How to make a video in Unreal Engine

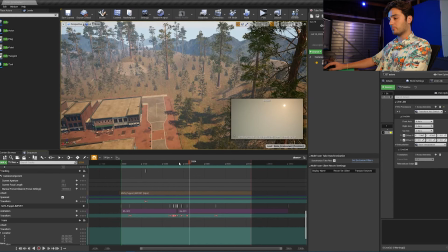Back him up a little bit. It's really all a matter of fine tuning and getting something that looks kind of believable. So like right now, like that whip pan up, or that whip up goes really fast. So I want to make sure he's out of the frame at the top of that whip, and that I can cut over to the top down at the end of that shot.
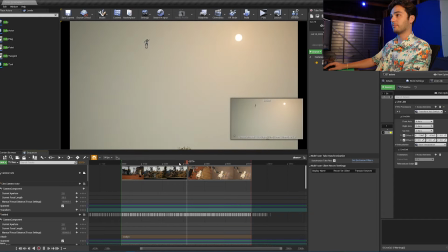So we have up and cut, and that makes sense.
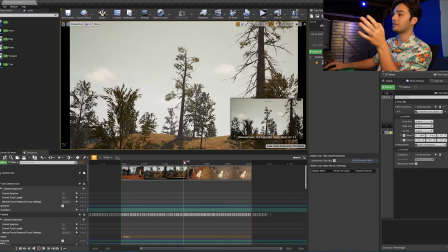As opposed to him leaving frame way too early and you not seeing him, you need at least like 7 seconds to be able to see, or 7 frames to really know what's going on,
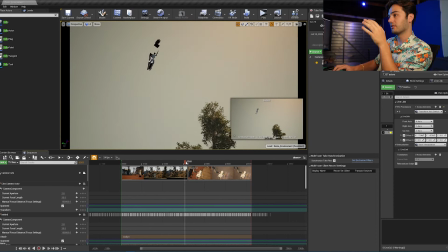especially in high action moments. And right here we got what? Since that whip starts, we got 1, 2, 3, 4, 5, 6, 7, 8, 9, 10, 11, 12, 13, 14, 15, 16, 17, 18.
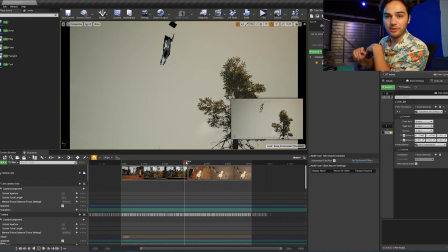We're more than enough in there.
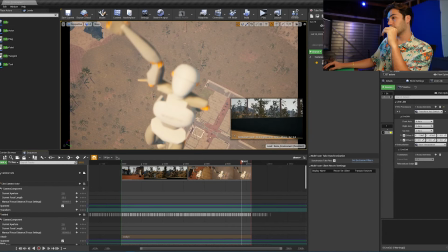So then it cuts to this one, and I want to cut one more time to him up above the clouds kind of peacefully, right?
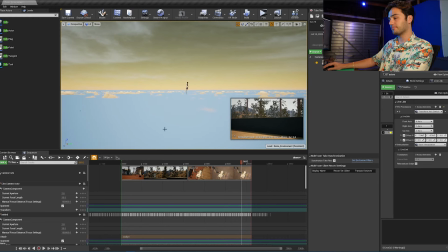And I think that would be like a wide shot like this, kind of coming in and out of frame all in one shot.
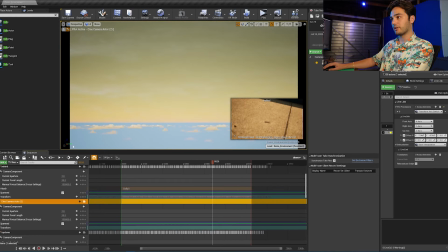Yeah, that's funny. So we'll add that in, and we'll cut to it.
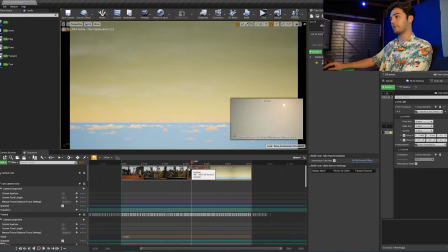This is in the camera actor 2. And then we'll probably fade out to black there, just to get like this sequence kind of over and done with in a couple shots. So it goes from behind, down, back up. He comes up here and he goes above the clouds.
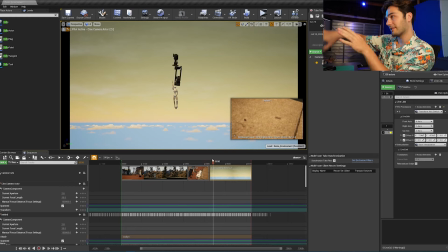So what I would like to do is have the clouds kind of in this scene. So I'm gonna first of all, I'm gonna make it a little more moody. So what I'm using right now is called Ultra Dynamic Sky.
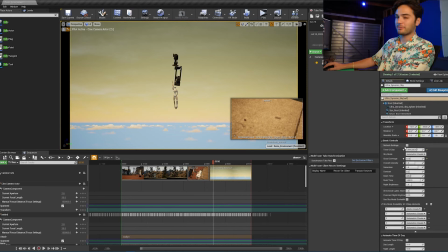People don't really recommend this, but I just kind of like it because it's easy to use.
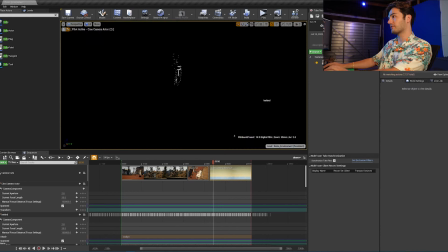I'll actually start a brand new Ultra Dynamic Sky just so you can kind of get the idea of how this works.
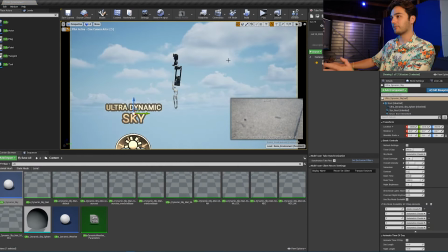So we'll drop that in, and we get pretty much everything that we need right off the bat. What I'm gonna do is go and grab the clouds in it, if I can figure that out.
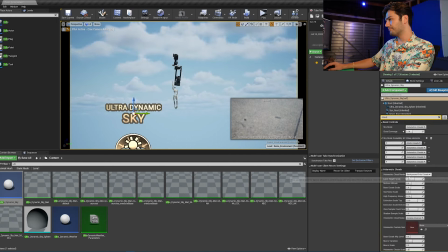Clouds. Layer bottom scale, I want to bring these down. Oh, that's layer height, sorry.
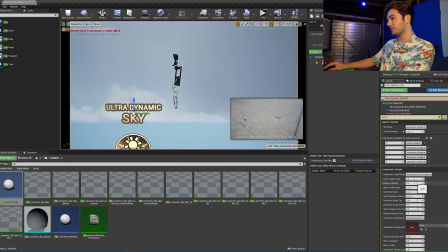Bottom altitude, I want to bring these down so you kind of see him going through the clouds, or at least up to them.
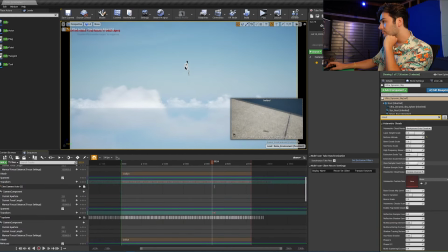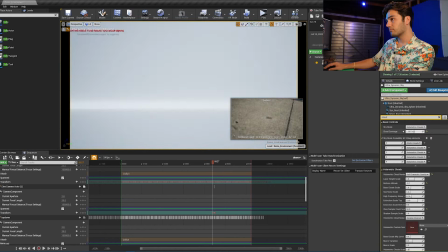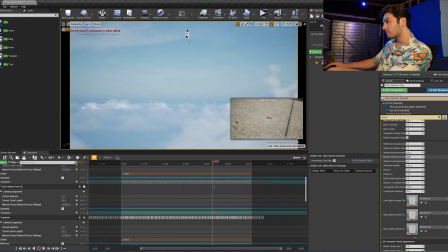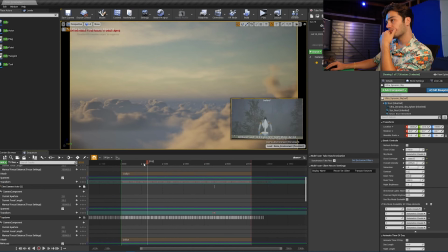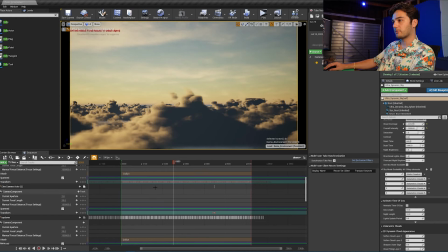So now the sky is good. Now we're a little bit backwards down to here again.
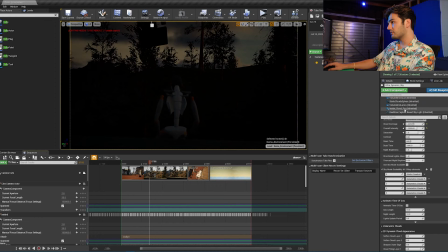So I'll go back to this, go to sky light.
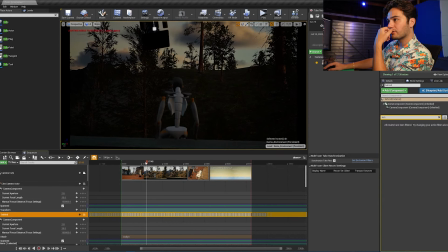So that's that. Also we'll go to the behind shot where he's kind of moving forward on him.
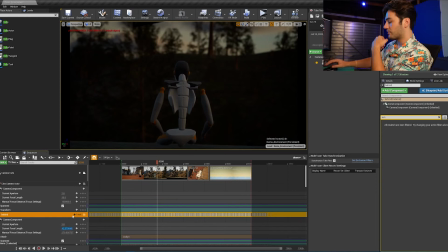Pull focus a bit. Have this one be wide. Feels like you're moving in on him.
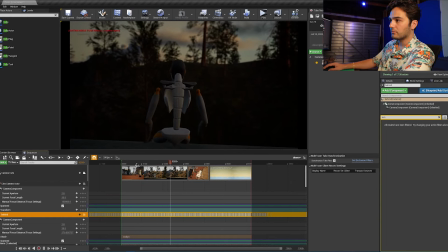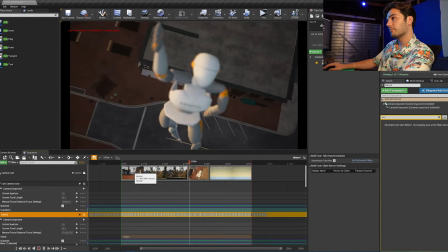Shoots up, get to this camera,
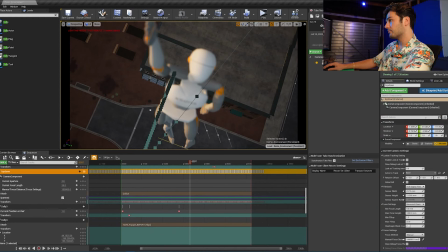just top down, open it up, exposure, manual,
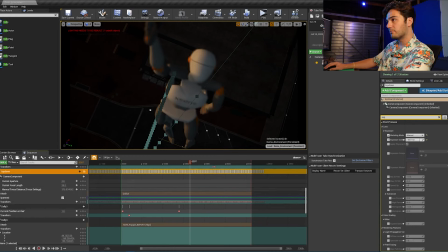that, make him the object of focus, go crazy wide. Get up through the clouds,
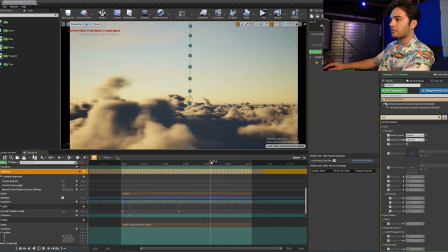which this one is what?
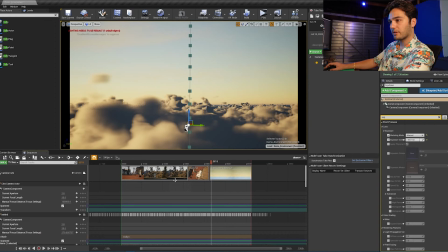Cinema Camera Actor 2.
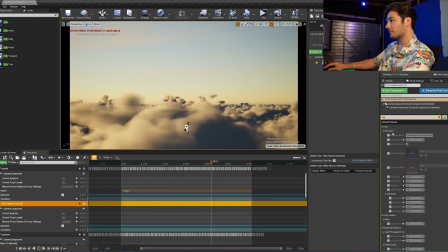Which will make this one manual.
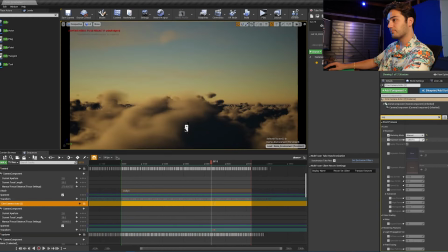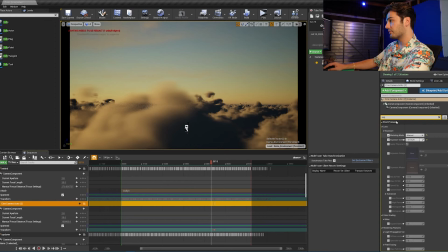Do the focal plane just so we can see what we're shooting at. And I think that's about it. We'll cut it there.
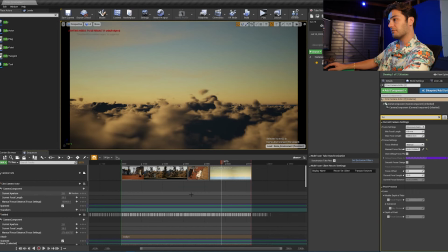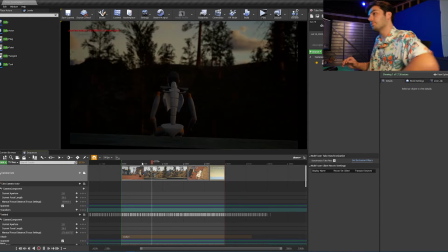we got the shot behind.
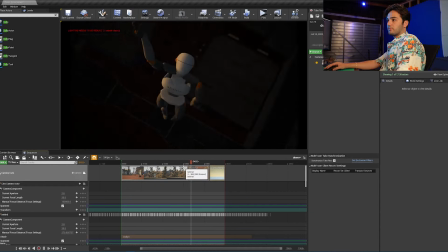Goes down, back up, into the sky,
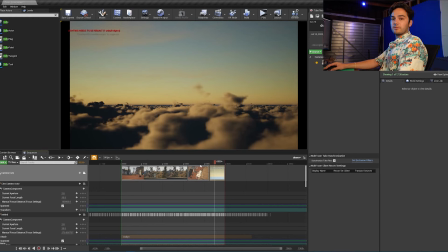and through the clouds. And that's that.
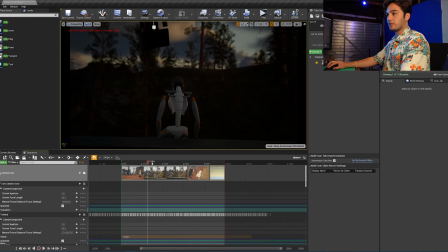All right, so now that these are pretty much clean, minus just a little bit of some lighting stuff, I think we're almost good to go.
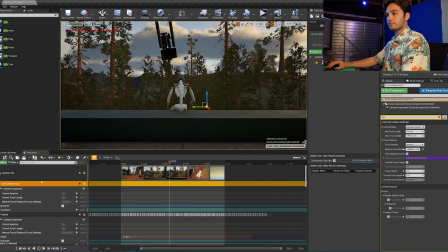So let's just go into here. Shot is this again, shot is behind.
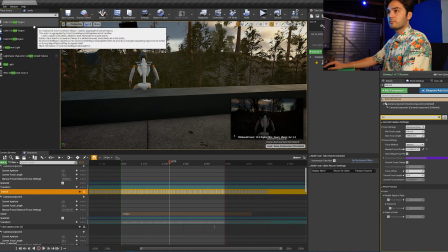So we'll just add in a rect light. The sun's coming from the other direction, so we'll make that the key.
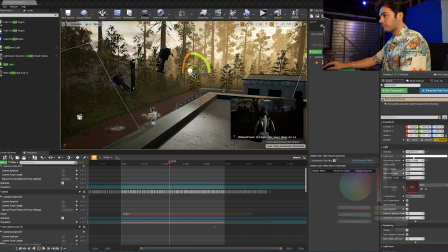Attenuation radius up, and we'll make it a little more orange. Then we'll give him a rim just to separate from that background a bit. And there we go.
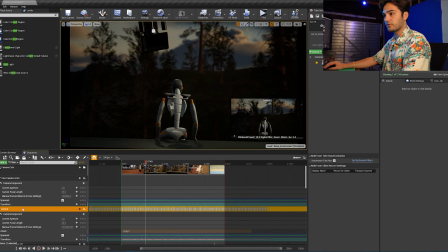That's pretty much how you kind of get this to happen. We'll change up the focal settings on this a bit just because it's moving forward so much.
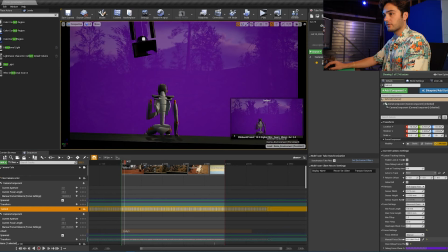So at the start, we'll do here, and towards the end, we'll do here. It's an attempt.
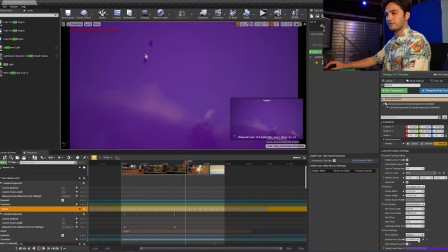No, we're fine. We're not going to rack back again because you wouldn't do that in real life. Let's clear that out. So this is that shot. It goes up, and he's flying, and he's up.
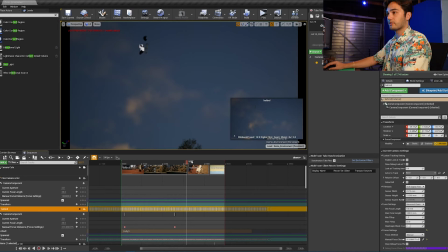You can add another. So here's a little trick. You can add another light to this too.
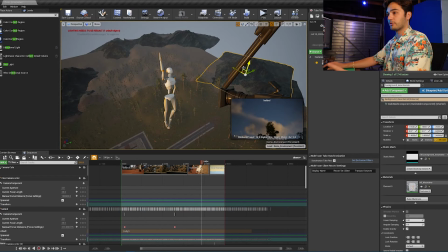Normally you'd be like, oh, how do I get a light to follow him the whole time? Well, you don't have to. You can grab this top-down camera, and keep an eye on it, add in another rec light,
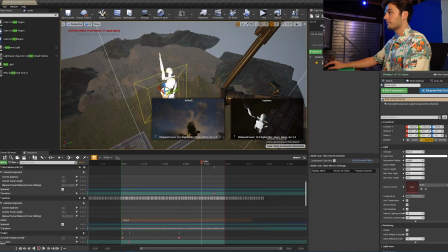take that rec light and bring it into the project, make it movable, and then track, attach it to,
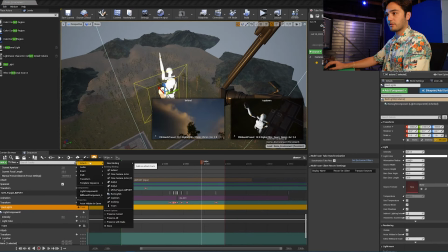what was it, dolly number 4. And then transform, zero it out,
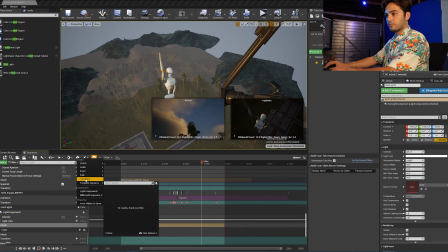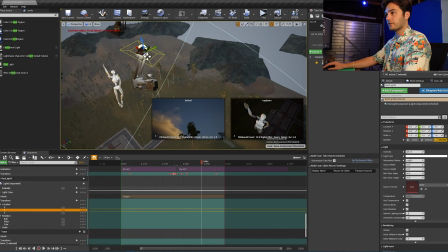zero the rotation, and where's that light? Light's there, sun's over there, so we're gonna take it this way.
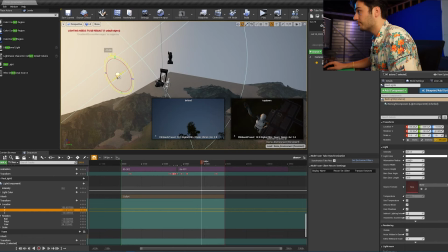Attenuation radius bump, brightness bump, and make it a little orange, just a little bit.
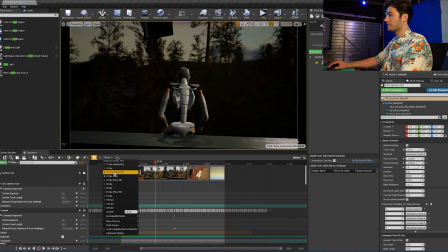If you look at this footage, it's super shaky. Which is not something we want. We want it to be a little more smooth.
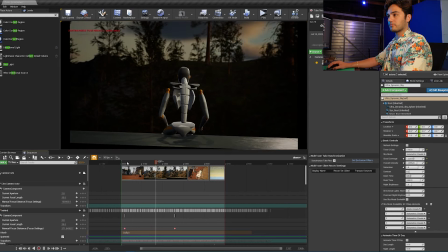So a way to kind of fix that is you go to behind,
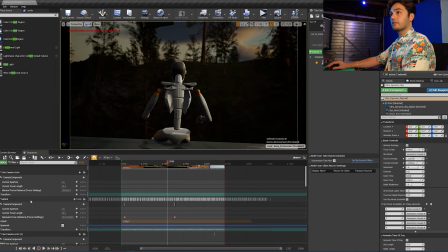go into that footage, and we get this madness.
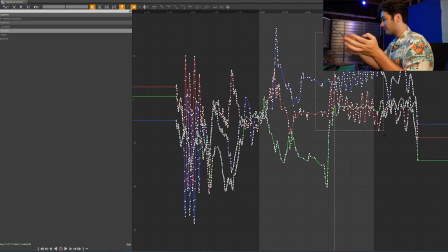And what this is all pretty much saying is the keyframes for every single piece of movement that you had throughout your actual physical camera recording.
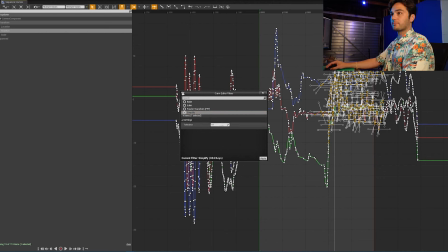So you get to go through here and you get to clean it up a little bit. Just keep simplifying unless you really want it to be perfect.